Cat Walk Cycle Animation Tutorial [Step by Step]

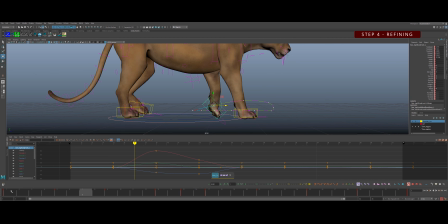i'm just going to start here with frame seven uh you know kind of coming out of five that's where our foot really picks up and it's going to be kind of slowing out of that position
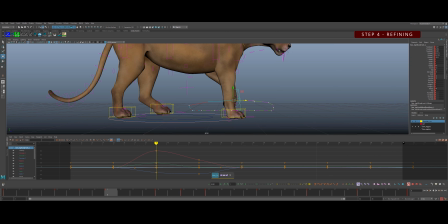um going a little bit further back um then i'm just kind of adjusting that spacing knowing that with our passing pose so here we're gonna have to use a combination of some of that
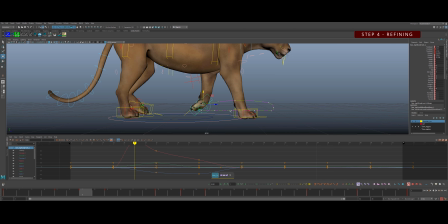roll ankle toe bend and everything and rotation of the foot
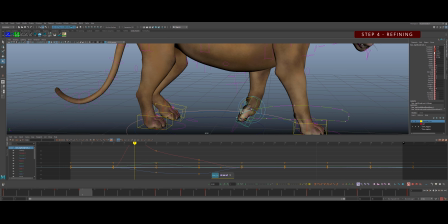to get it to kind of peel off the ground leaving the toes behind as
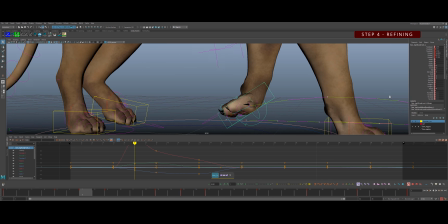the last thing to lift just over a couple of frames so
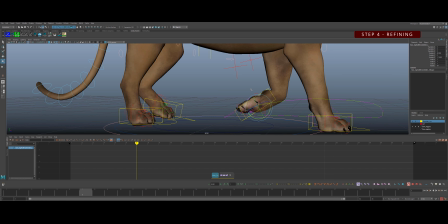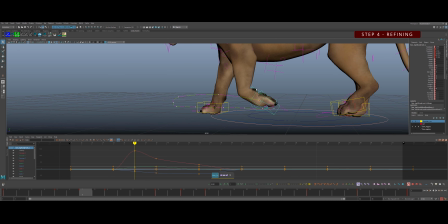you can see we're kind of getting you know it's really a game of shapes i'm not going to use these circle controls because it really is just going to interfere
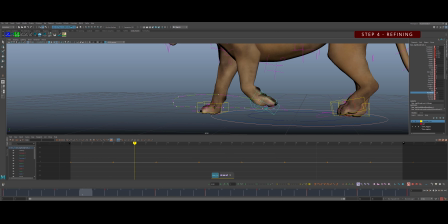with whatever i'm doing on the square control here so i'm going to use some of the roll ankle looking at that ankle shape there above the foot and the elbow to make sure those things are arcing and they're giving a constant shape change so they're not getting stuck in space because
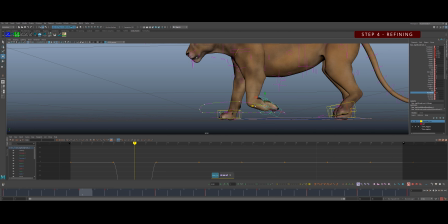all of that all of those joints in the the leg really do arc they don't stick and it will cause a pop if we have too big of a change or too little of a change there so
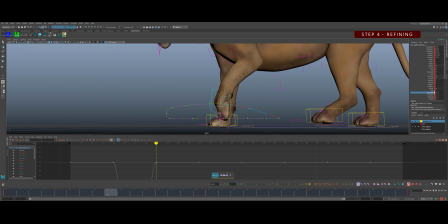same deal here I'm just trying to figure out how far I go with each of it and how to keep that nice shape so I kind of want to blend into that shape that I have there in the middle and that that part feels okay but the pickup itself needs some tweaking and we'll probably have to
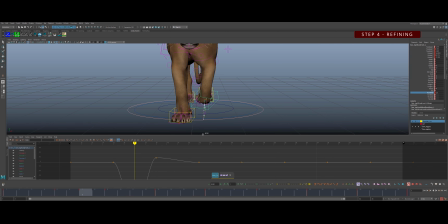you know finagle that into place here in a minute but real quickly you can just go ahead and put some translate x in here so that it arcs out as that foot comes forward so on the
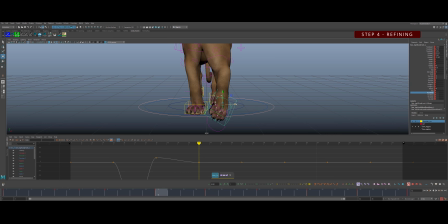passing pose we'll have it at its extreme tx and then it will just kind of start to dip in just before it plants in the ground it's really quick to do with the arc tracker as a guide
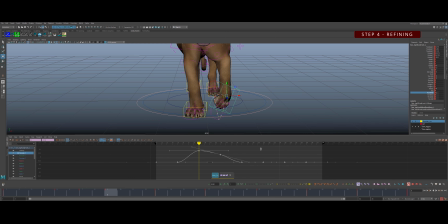this one in anim bot works really well if you have that but there's tons of work trackers out there so
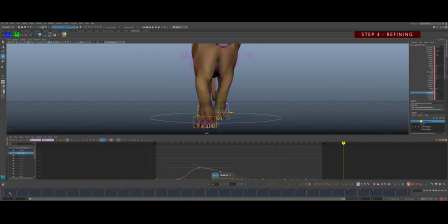I just grabbed the whole translate X there and and just kind of kick the whole foot in a little bit because we want those feet to really be under the chest more than out to the side it makes the cat more balanced and how they normally are there
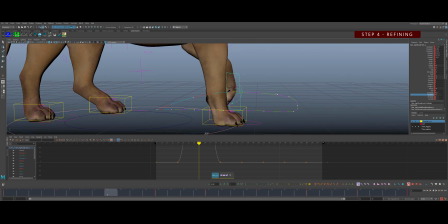will be some toe drag because the toes are the last thing to really pick up
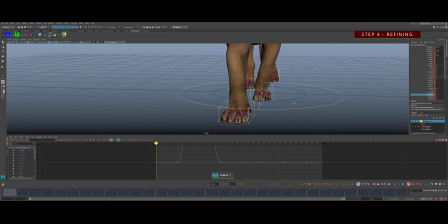and it gives us some lead and follow so we
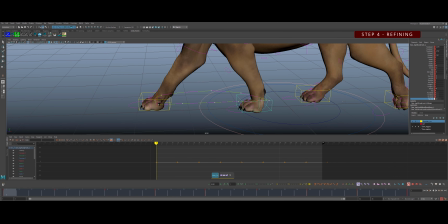can put some of that in it's it's a polishy thing but here on frame one I'm just gonna see if here
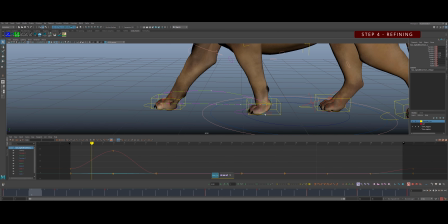yeah more like frame frame three I think we'll do some toe roll to start getting that ankle to lift before the toes do and
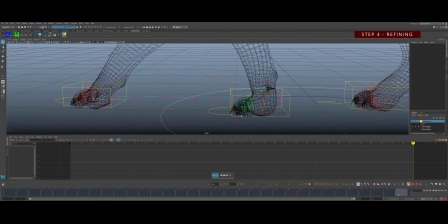i want to make sure that none of these circle controls have any animation on it which they do right now and then it will affect like i said what's on the square controller so